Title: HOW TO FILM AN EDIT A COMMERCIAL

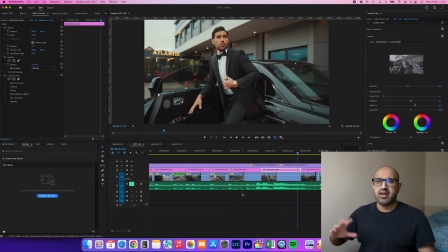[4:01]
Because there wasn't much sunlight for this shoot and we had like a lot of clouds, it helped like sort of diffuse the light, so that made a difference.
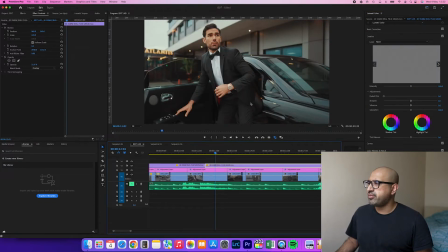[4:10]
And also let me show you what it looks like with the film grain. So as you can see, that's the film grain applied.
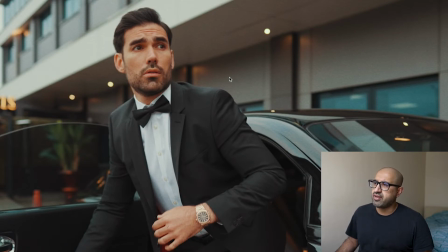[4:18]
So you can see some of the texture over here and a bit on his face.
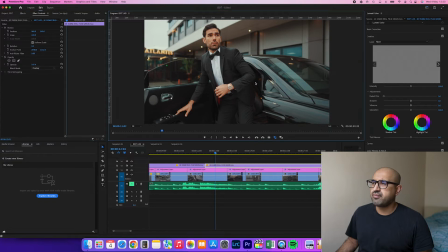[4:23]
And if I remove that, now you can see it looks very clean, it looks very sharp.
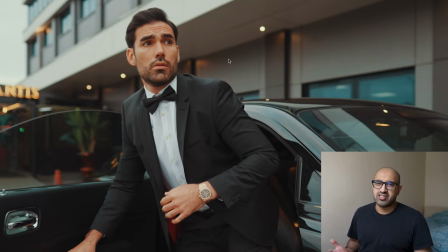[4:32]
I mean, there's no preference, there's no right and wrong. I just prefer a bit of film grain, a bit of texture, but there's no right and wrong.
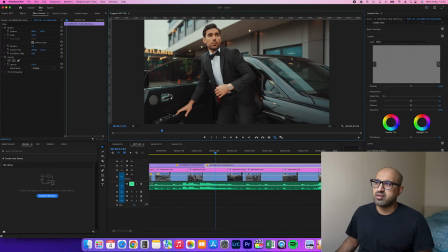[4:38]
I mean, it looks great either way. But I wouldn't max it out, the film grain. So for example, if I maxed it out at 100%, that's what it would look like. It looks horrible. So I kept it at 22%.
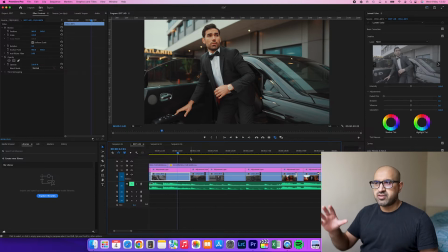[4:49]
So believe it or not, we're filming obviously outside Atlantis, which is a shisha lounge and restaurant, and right next to it it's the Holiday Inn. and then there's a main road running on the other side,
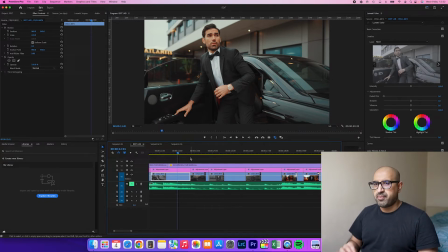[5:01]
so it's not really a great exterior. So I filmed it in a particular way where you can't tell what the other surroundings are, but believe me, the surroundings around it looked terrible and it didn't obviously look luxury.
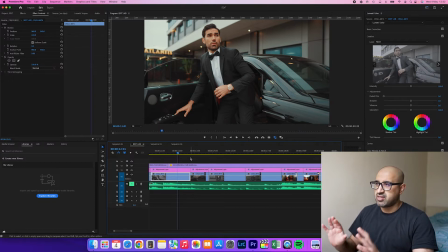[5:15]
So I just filmed it in a very particular way. I shot it against this sort of backdrop, as you can see now, and I mainly sort of kept it like that. So because if I showed you anything else, then you could just tell like it was just shot in a car park. But obviously looking at this shot, you can't really see that.
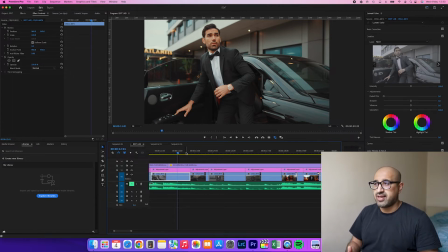[5:31]
Just because you're not in the best of environments, you've just got to figure out ways to make that content look the best it possibly can.
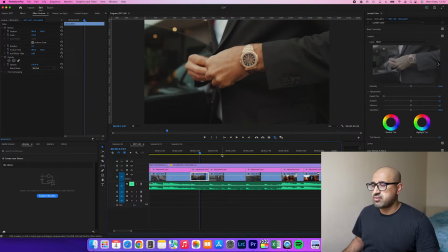[5:39]
And obviously having a good eye for things really helps. So let's just crack on with this.
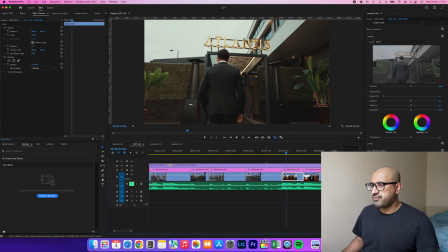[5:45]
So gimbal shot there. So this is another gimbal shot.
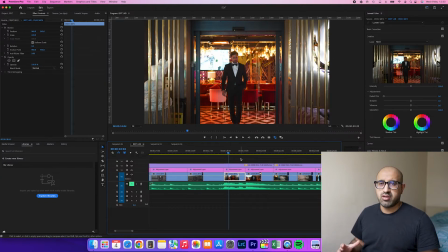[5:49]
Now this comes the interior. So like I said, I shot this on the picture profile 11, PP11 on this one. Simply because I didn't know what, I don't know, I wasn't feeling the S-Log for the interior, especially because the light conditions weren't great and I didn't know how it would come out in post.
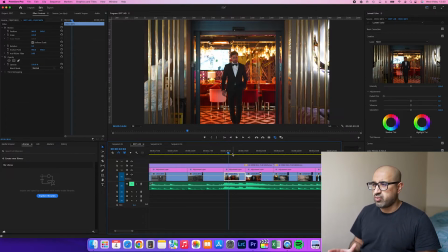[6:05]
So I wanted to play it safe. So I think it's hard to tell whether I did use S-Log 3 or PP11 here.
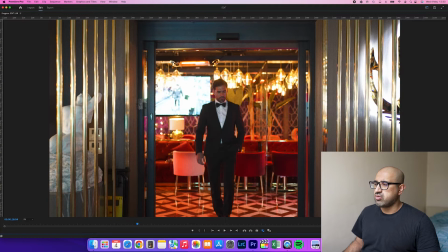[6:11]
As you can see, when I close up, so it's hard to tell. So I saw this sort of framing.
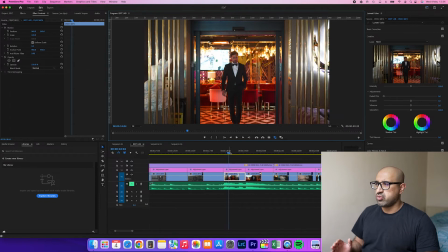[6:16]
I thought, okay, let's get him here, let him walk through these doors. So this restaurant is filled with many people. So again, I was just trying to avoid filming people in the backdrop as well. I just really wanted to focus on my key characters.
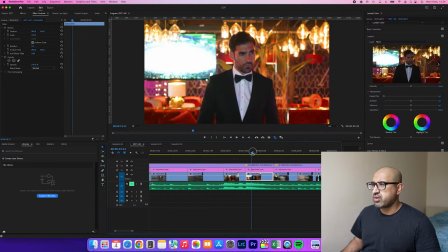[6:30]
He walks in. Let me come here. So I've got a nice close-up of him there.
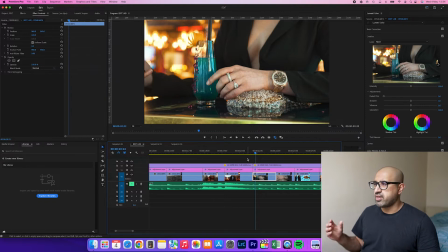[6:36]
So now I introduced the girl, but before I did that, you know, I wanted to get a nice close-up of her watch and her just chilling, having a drink as well.
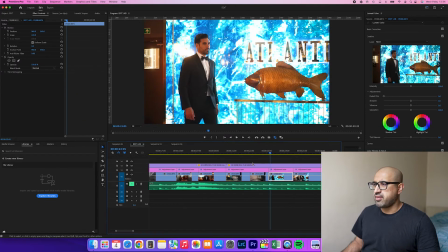[6:45]
So you see the close-ups. And then again, I'm building up, getting the model to walk towards her.
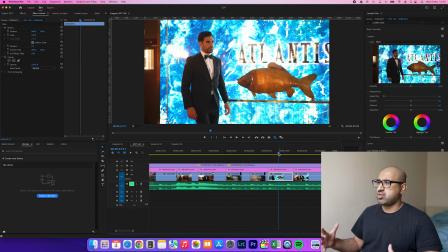[6:51]
So I wanted to get obviously where we were filming, their sign, their logo as well in the backdrop, and it looks really nice saying Atlantis there.
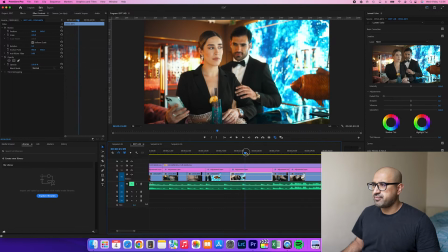[7:01]
And that's when our two sort of characters meet. So again, we wanted to keep it slick and charming. They wanted it to look elegant, luxury.
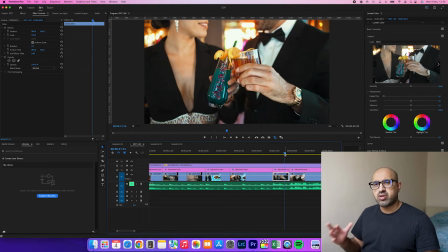[7:13]
You got the close-ups. And these shots here were filmed with my 35mm 1.8 lens.
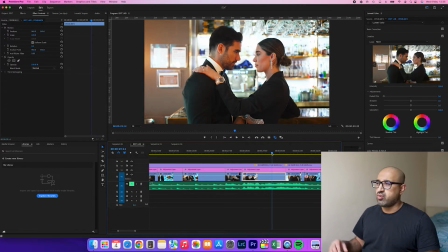[7:20]
This was all filmed with natural light, or light being used within the interior itself. I didn't set up no external lights. I did bring with me a few LED lights, but because we had to shoot this in 90 minutes,
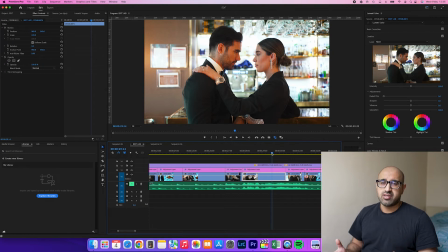[7:33]
I didn't really have time to move around the lights and everything, especially because I was the only one filming and I didn't have no assistants. So it was just pretty much just finding a good backdrop, finding where the lighting looks the best, and just pick up the camera and frame up and shoot, literally.
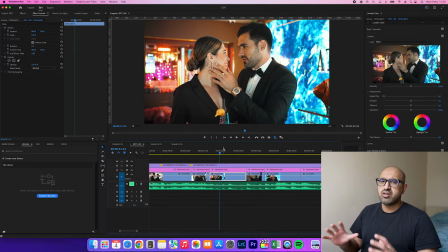[7:51]
And you know, I like this backdrop here, so I positioned them in a certain place in the bar where the backdrop will look the best. So I wanted obviously a bit of that blue as you see on the right, and I noticed that they had some nice sort of lights in the backdrop.
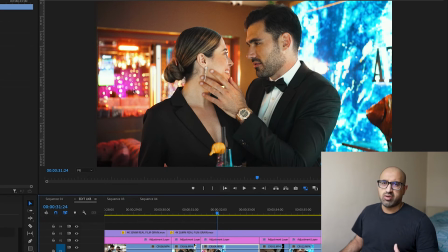[8:03]
So I wanted that bokeh to look nice and creamy when I shoot on like 1.8 or 2.8.